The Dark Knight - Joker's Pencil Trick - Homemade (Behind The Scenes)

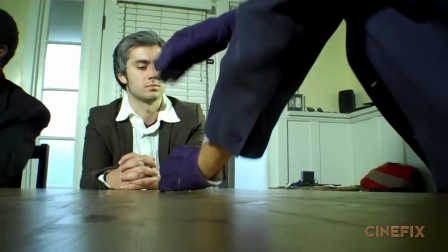251s
When Joker slams the pencil down on the table for the first time and it has to kind of stand up, we had some trouble with this.
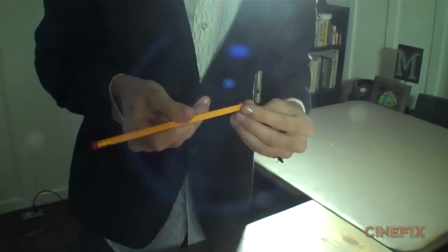257s
It worked well when we practiced it. We used this little sticky clear stuff and put it at the end of the pencil, and you can actually get it to stay up pretty well, but you know, with all the fast motion and then the gloves that he's wearing and trying to get it all to happen at once,
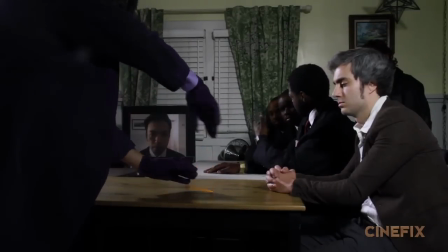269s
it didn't always stay standing up the way it was supposed to. So we did this take 1,000 times, and most of the times it fell over.
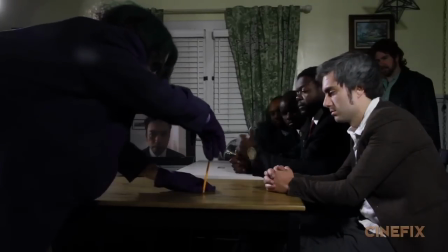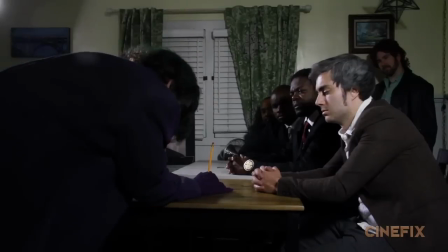283s
But some of the times it would stand up, but then maybe the timing was off on the other people. So getting everything to happen exactly at the right time, and of course matching it up with the original, was a huge challenge.
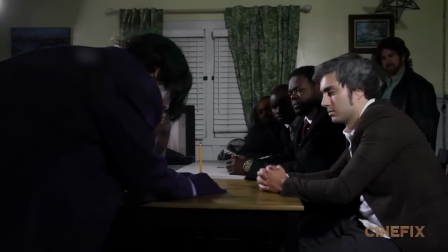294s
So we finally got one where all the pieces fell into place at the right moment and it looked awesome. Yes,
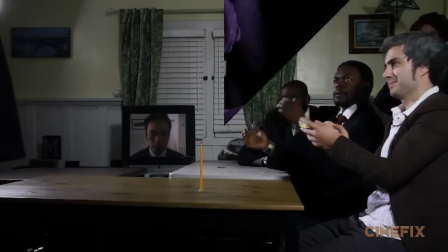299s Perfect. That's it. Yes, yeah, all right.
Okay, so the magic trick itself is actually a fairly simple trick. We did it, I think, the same way that they did it in the real movie, which is a very simple practical effect.
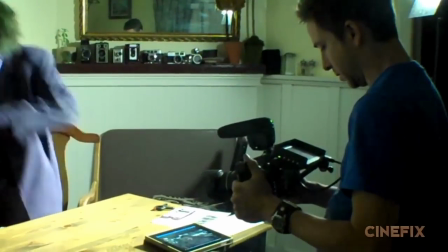310s
The camera shows the pencil, and then the camera pans up away from the pencil at the right moment.
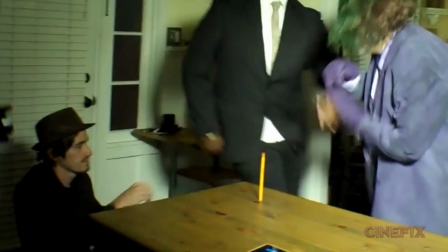315s
Joker grabs the guy's head. While this is happening, somebody just grabs the pencil and pulls it away.
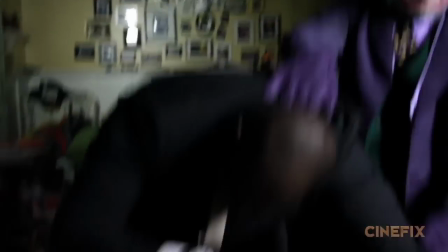320s
You don't see that happen because it's below the frame. Then when he slams his head down and the camera goes back down, the pencil's already long gone. You don't really see anything too gruesome. It's kind of all in your imagination.
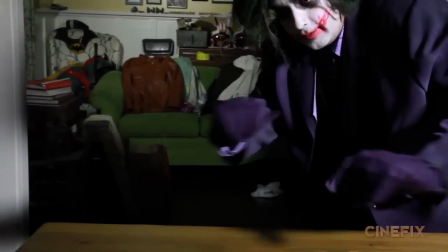330s
But it happens so fast, and the sound of his head hitting the table is so abrupt that you kind of put it all together and you really feel like the pencil went to this guy's head.
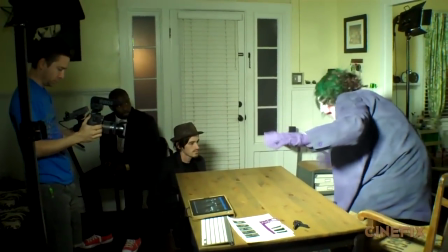337s
So we got the timing just right, made sure it was safe and that the pencil was gonna be away and everything. And he's not really hitting his head on the table, he's kind of just going next to it.
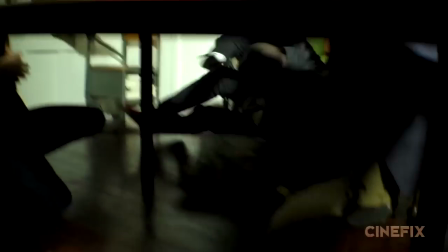343s
But he really did slam his head down and land pretty violently. So our friend Carl, who was doing this part, was a great sport about it.
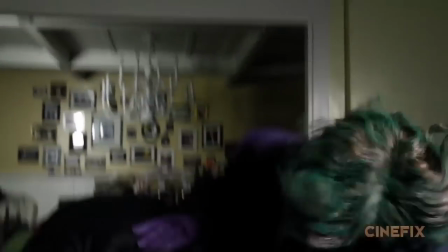349s
He did this over and over until we got the take down just right. And the first time we did it all the way through, we weren't sure if maybe he hurt himself because it was so authentic and believable.
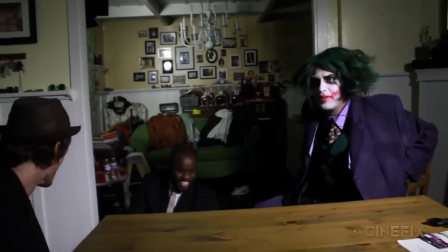356s You okay? Yeah.
But it was all acting. He fooled us all. So that's how we made our homemade Joker scene. If you have any other questions, let me know in the comments. And don't forget, we have the homemade costume contest happening right now. So check the link below for all the details on that. And Batman month is not over. We still have one more scene next week. It's from The Dark Knight Rises. So we'll see you then. If you'll excuse me, I gotta get back to watching my soaps. Alrighty, what do we got?
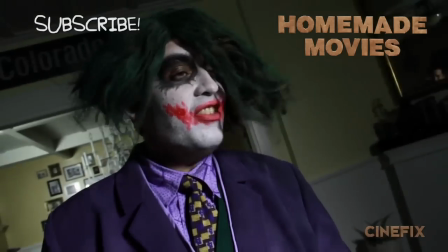383s Hey, Batman. You know what I think? I think you're full of crap. You good?
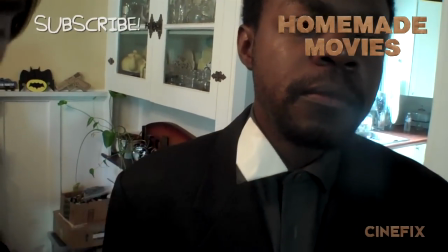391s That's how you make a black shirt white. Why didn't you guys just get a white shirt? Yeah.
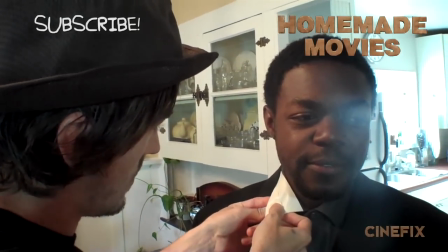398s We just sort of grab whatever we have around and make it work, you know? Ooh. Wait, it's not a real goatee?
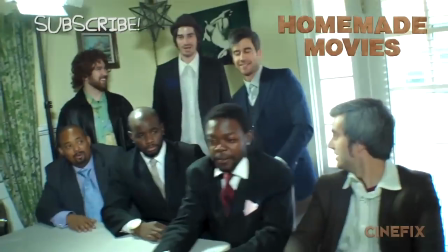404s Yes, it is. How come? Oh, I can't change the channel. Give me a reason. It's not time.
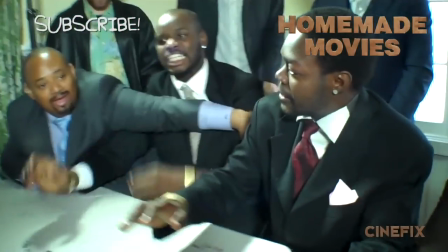412s It's not time. It's not time.
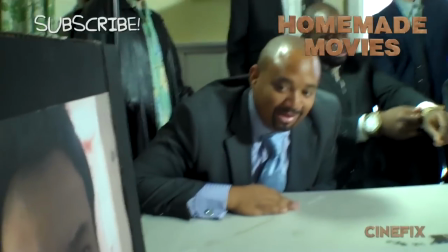417s I'm so scared. I would like some Mongolian beef, chicken chow mein.
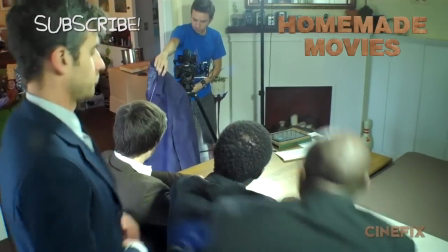423s Races behind the scenes. Yeah. Oh, it's made of paper.
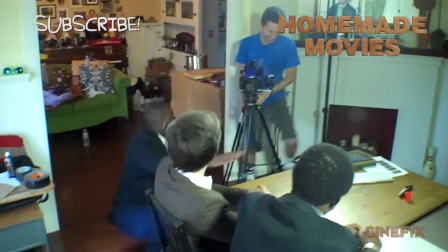428s That's why.